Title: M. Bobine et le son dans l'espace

Adeptes de la Grande Toile, bonjour !
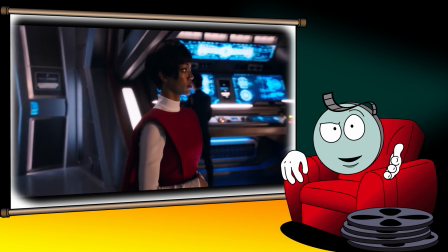2s
S'il y a bien une chose qui saute aux yeux quand on compare la toute nouvelle série tirée de l'univers de Gene Roddenberry, Star Trek Discovery, et la série originale avec Kirk et Spock en pyjama, c'est que les représentations propres à l'ASF ont beaucoup évolué.
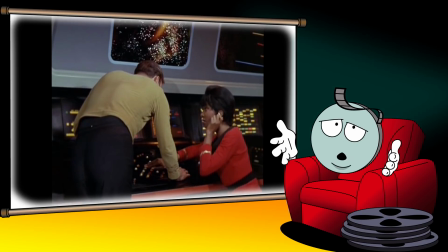13s
Et oui, les machins lumineux qui font bloup bloup, ça ne marche plus tellement auprès d'un public de plus en plus au fait des avancées scientifiques fulgurantes du monde moderne.
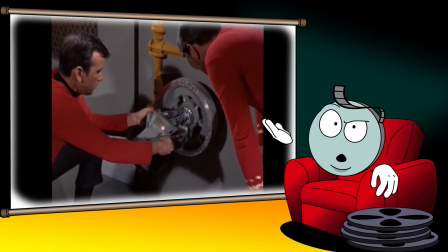24s
Et pourtant, si l'ASF tend vers de plus en plus de réalisme, il y a un truc qui ne change pas.
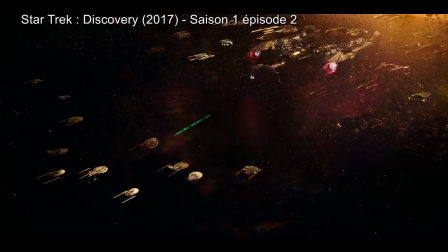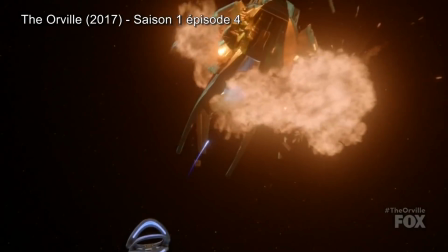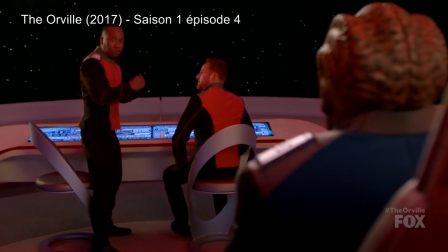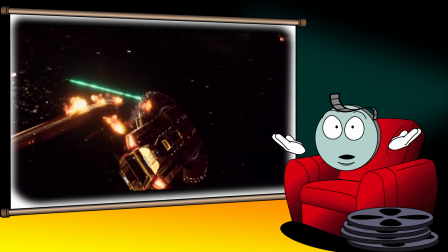47s
Et oui, les vaisseaux font toujours piu-piu dans l'espace. Et pourtant, de nos jours, tout le monde sait pertinemment que le son ne peut se propager dans le vide spatial.
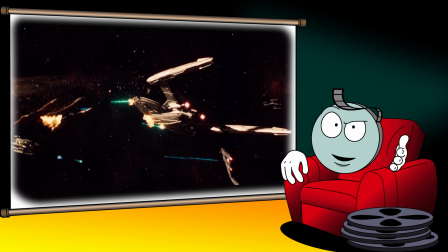54s
Alors pourquoi l'espace est-il toujours aussi bruyant ? Et pourquoi les spectateurs, du moins ceux qui ne sont pas astrophysiciens, ne semblent pas gênés par tout ce boucan ?
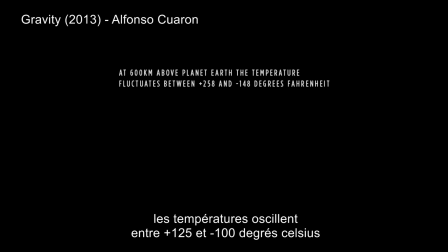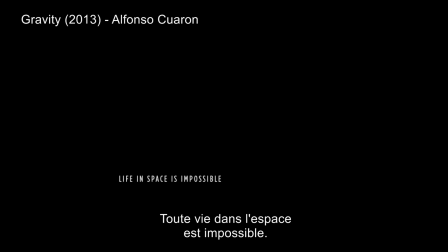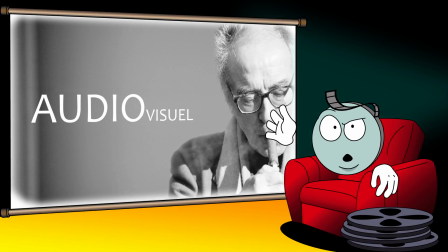91s
Même si Jean-Luc Godard, qui n'a pas dit que des conneries, rappelait que dans le mot audiovisuel, audio arrivait en premier, le son est malgré tout le parent pauvre de l'analyse filmique.
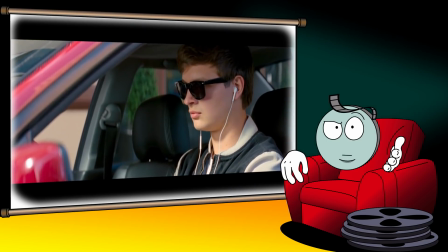99s
Et pourtant, il participe autant que l'image à la narration d'un film.
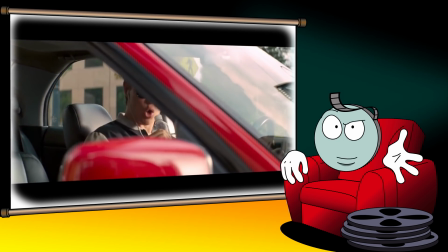102s
Le son nous aide à nous représenter la géographie d'une scène, il crée du hors-champ, pose une ambiance, il peut vous faire faire un bon 2-3 mètres sur votre siège, etc.
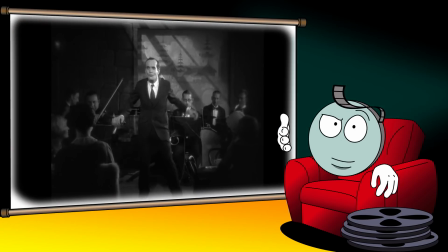114s
Depuis le tout premier film parlant, les spectateurs ont eu largement le temps d'assimiler toutes les conventions liées au son.
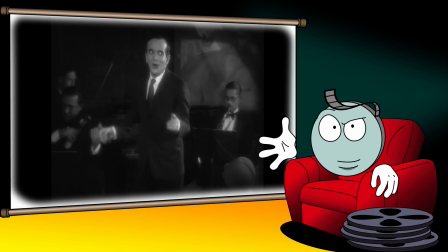120s
Par exemple, personne ne remet en question le fait qu'un film soit accompagné d'une musique extérieure à la narration, ou extra-diégétique si vous voulez vous la péter en société.
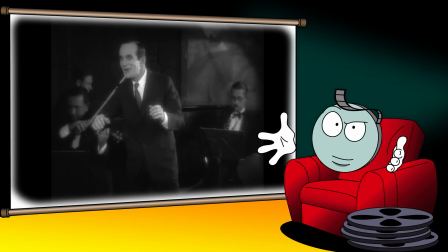127s
Ou encore que certains bruitages sont plus symboliques que réalistes. Tenez, un exemple tout con.
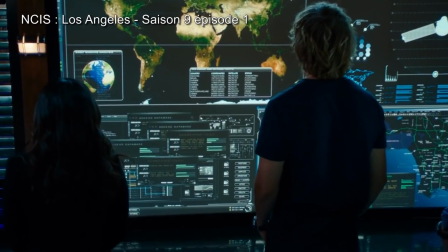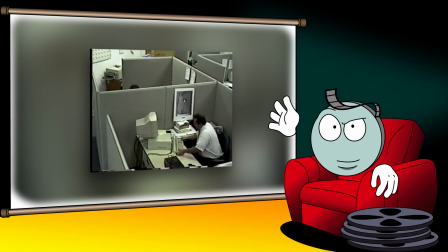137s
Si dans la vraie vie, les ordinateurs faisaient constamment bip bip quand on bosse dessus, on finirait par péter un plomb et la pauvre machine passerait par la fenêtre.
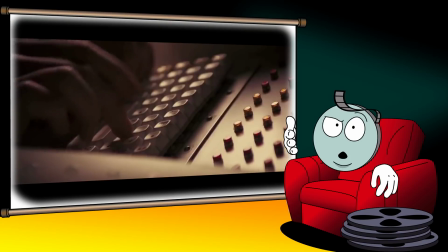144s
Pourtant, au cinéma ou à la télé, c'est une manière de montrer qu'un ordinateur est en train de turbiner.
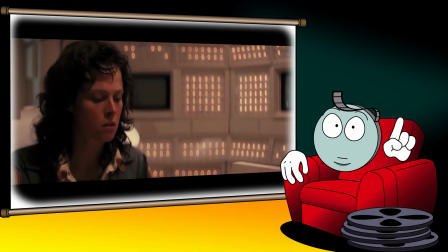149s
Et si l'effet nous semble grossier, il y a fort à parier que le spectateur lambda serait plus dérangé par l'absence totale de ce bruitage.
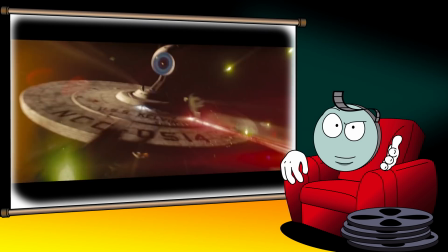156s
De même si dans l'espace, tout le monde semble pouvoir vous entendre crier, c'est avant tout parce que nous autres spectateurs sont conditionnés par tout un tas de codes propres au langage cinématographique.
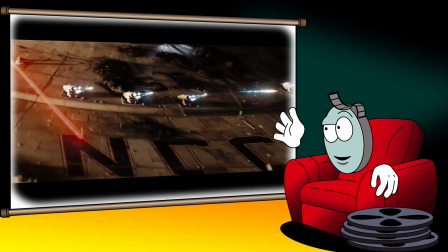165s
La nature ayant horreur du vide, on acceptera plus facilement que nos batailles spatiales soient accompagnées de tonitruantes explosions plutôt que d'un silence total.
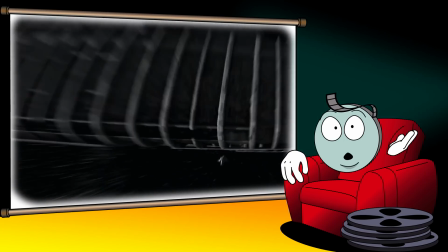173s
Et pourtant, les auteurs de films de science-fiction se retrouvent parfois partagés entre la rigueur scientifique propre au genre et les codes de la narration cinématographique.
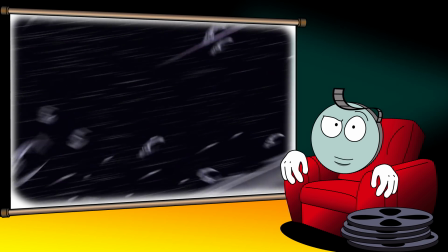181s
Et oui, si majoritairement les vaisseaux font toujours piu-piu dans l'espace malgré l'évolution de la science-fiction vers plus de réalisme, on remarque tout de même l'émergence de nouvelles conventions.
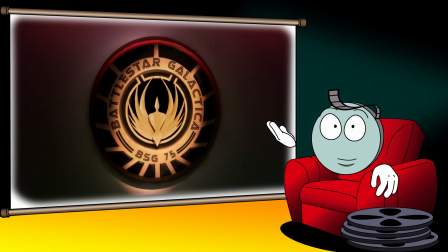189s
Par exemple, dans la série Battlestar Galactica, le son produit par les vaisseaux est assourdi, un peu comme s'il était enregistré au fond d'une piscine.
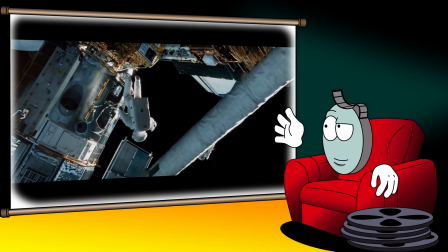197s
On peut également combler le silence avec des ondes radio, comme dans Gravity, auxquelles nous avions consacré un épisode,
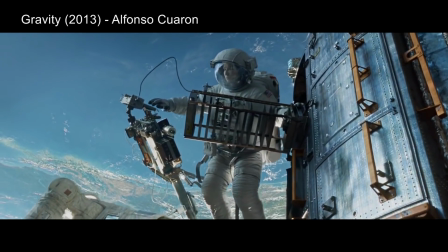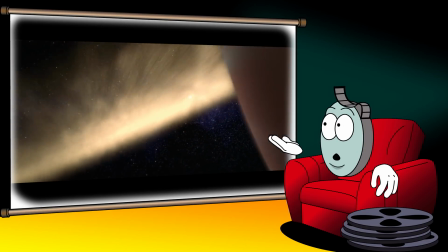211s
ou comme dans le long plan d'ouverture de contact de Robert Zemeckis, dans lequel on suit la propagation des ondes radio émises depuis la Terre jusqu'au silence total du vide sidéral.
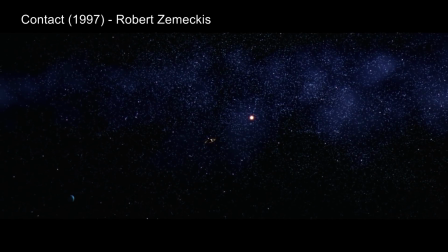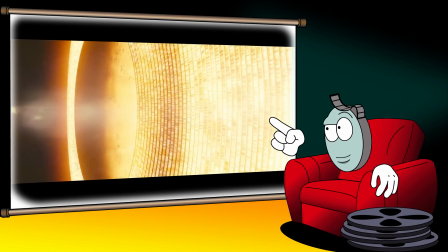228s
Dans Sunshine, le son ne provient pas tant du vaisseau que de la combustion infernale de notre Soleil.
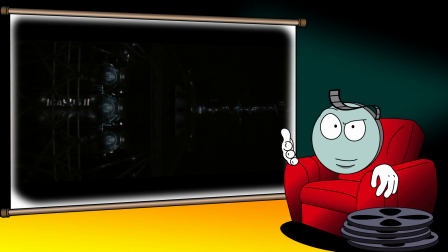234s
C'est une manière pour Danny Boy de rappeler l'enjeu du film et la fournaise à laquelle les protagonistes sont confrontés.